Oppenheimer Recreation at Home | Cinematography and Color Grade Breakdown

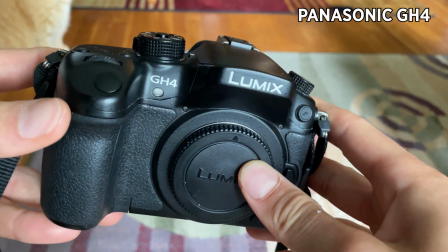This is my camera, the Panasonic GH4, worth about $300 in 2023.
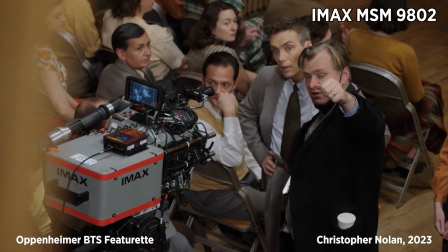And this is the IMAX camera that Christopher Nolan used to shoot his latest film.
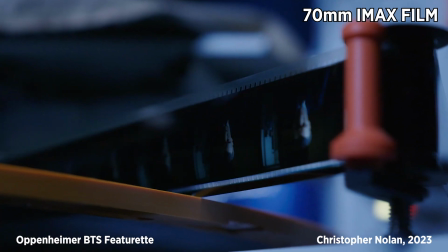If I was using 70mm IMAX film for this video, I would have used up my $300 right about...
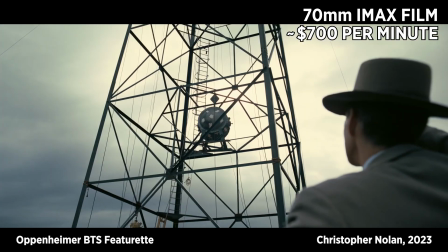now. Around the 27 second mark. But, I think I'll work with what I have. Hello everyone, for those of you that don't know me, my name is Michael DeFranco, and this is how I recreated a single frame of Christopher Nolan's Oppenheimer here in my basement.
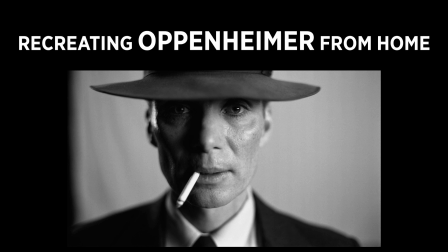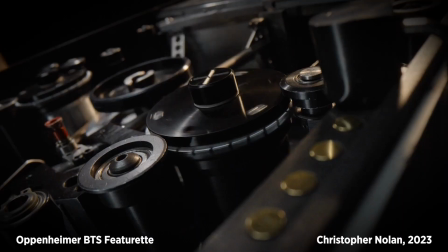The first step in this journey was determining my lensing and lighting for this shot.
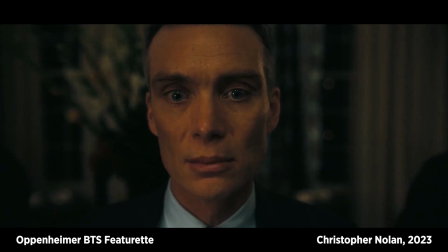I knew it would be impossible to recreate the large format, shallow depth of field look that 70mm provides,
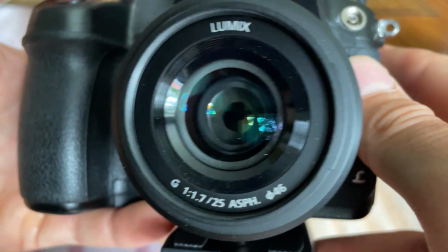so I did the next best thing and used my fastest lens, which was the Panasonic 25mm f1.7.
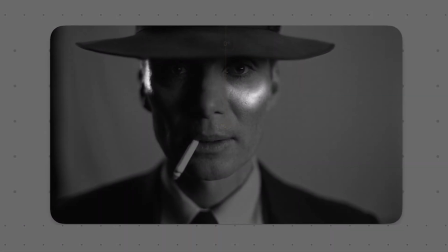Looking at the highlights on Cillian Murphy's face, I was able to determine there were two lights used in this scene.
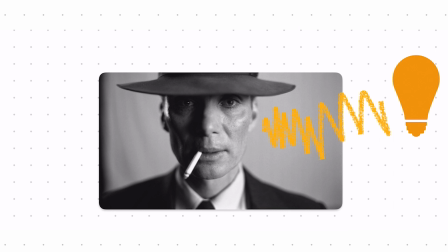The first, the key light, is coming from the right hand of frame. You can even see this light in Cillian Murphy's eyes.
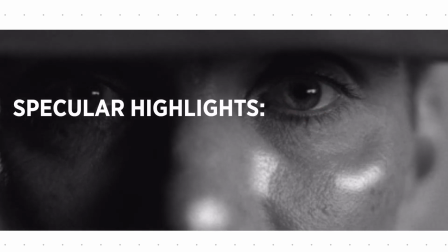This light is fairly specular, so I can tell it's coming from just outside of frame.
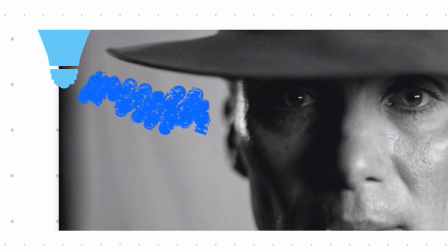Then there's this super specular light that's coming from just behind the actor and hitting this one specific spot just above his ear, but more on that later.
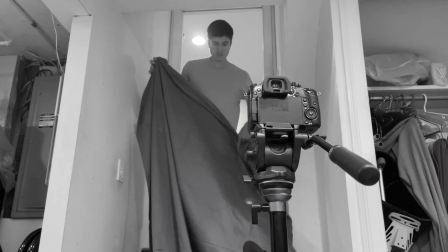With this understanding, I set up in my basement, hanging up a bedsheet to act as the backdrop,
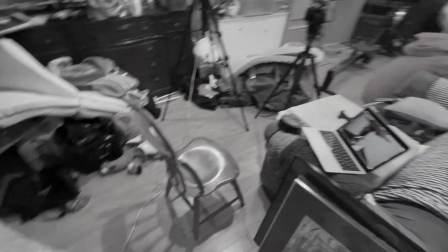and estimating the distance between the camera and the chair I would be sitting in.
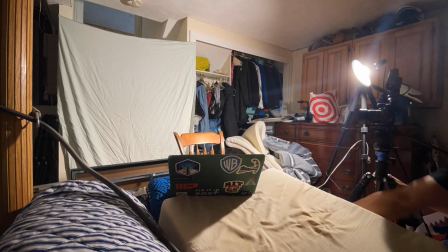I then staged a light, and it took a couple tries and some finagling, but I was eventually able to get the positioning and direction of the light about right.
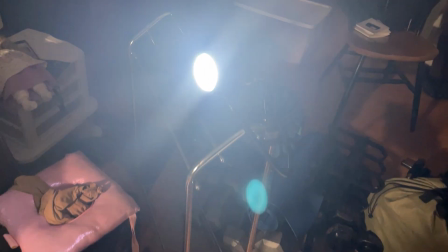I then tried to tackle the backlight, first by clamping a desk lamp just outside of the frame but this light was
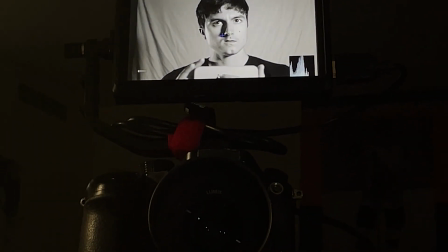far too diffuse and ended up spilling onto the side of my face so I knew this wasn't going to work.
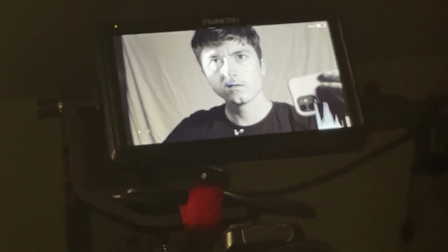I then tried using a flashlight which actually got pretty close to the specular highlight I was going for but I knew it was going to be tricky because I didn't have any way to clamp the light to hold it in place so my best bet was going to be trying to bend my arm backwards and hold it in the right spot during the shot.
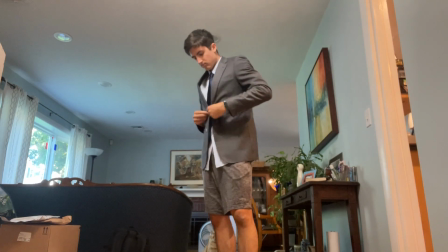So feeling pretty confident I got changed, rolled up a fake cigarette, and recorded myself a few different times in different positions.
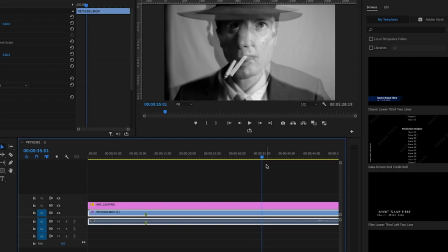Opening the files in Premiere, I combed through all the takes until I found a frame that best matched my reference image.
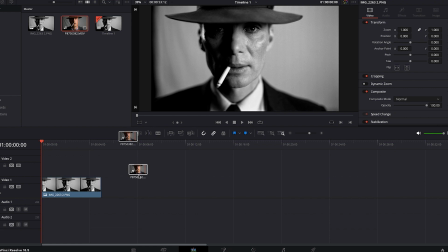Once I had this determined, I opened the clip in DaVinci Resolve and began my color journey.
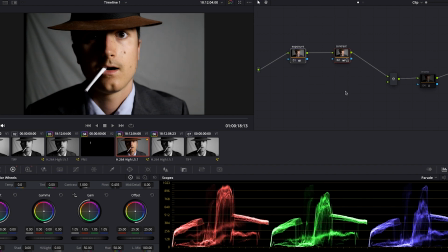I was pretty accurate with my skin tone exposure, so primary corrections were very minimal, and mainly just consisted of transferring everything to black and white.
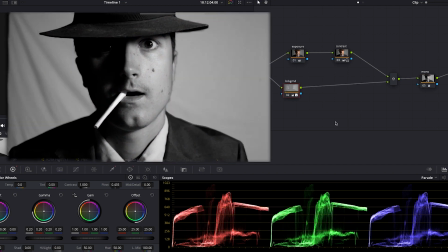I started my secondary corrections by fixing the background exposure using a mask and HSL selector. And I also used this tool to darken my right shoulder to make my suit appear more black as opposed to the light gray that it actually was.
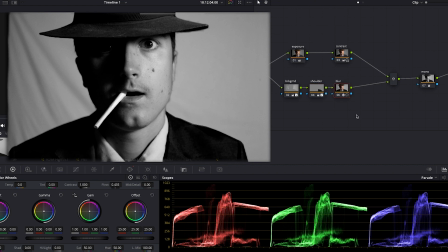Next, I replicated that 70mm look by blurring the background and the edges of my face to replicate shallower depth of field. Then looking at the image, I noticed that the highlight under my eye wasn't coming across quite as I wanted it to. so I also brightened this up a bit.
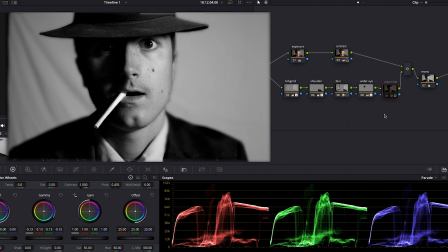The last of my secondary corrections was a subtle fade to the edge of the backdrop.
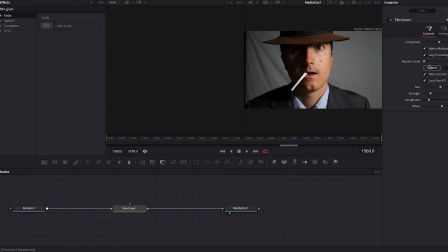My final two touches were a hint of film grain, and because the flashlight ended up not working out in the end,
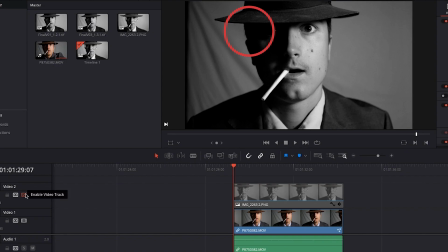I did have to composite the specular highlight onto my face. This is something that definitely was a disappointment for me and I was trying my best to avoid,
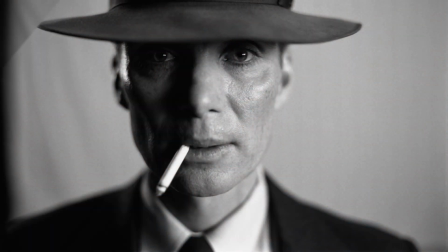but in the end I'm pretty happy with how the final result turned out.
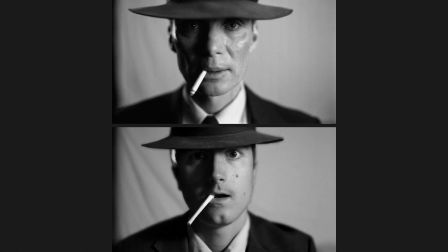It really goes to show you how, with minimal equipment, locations, and resources, if you're able to problem solve and use the resources you do have to your advantage, you can do a lot more than you think. Well, that's about it from me. I hope you enjoyed this little shot recreation and explanation. If you are curious to see more of my shot recreations, definitely go check out my instagram, which is linked below.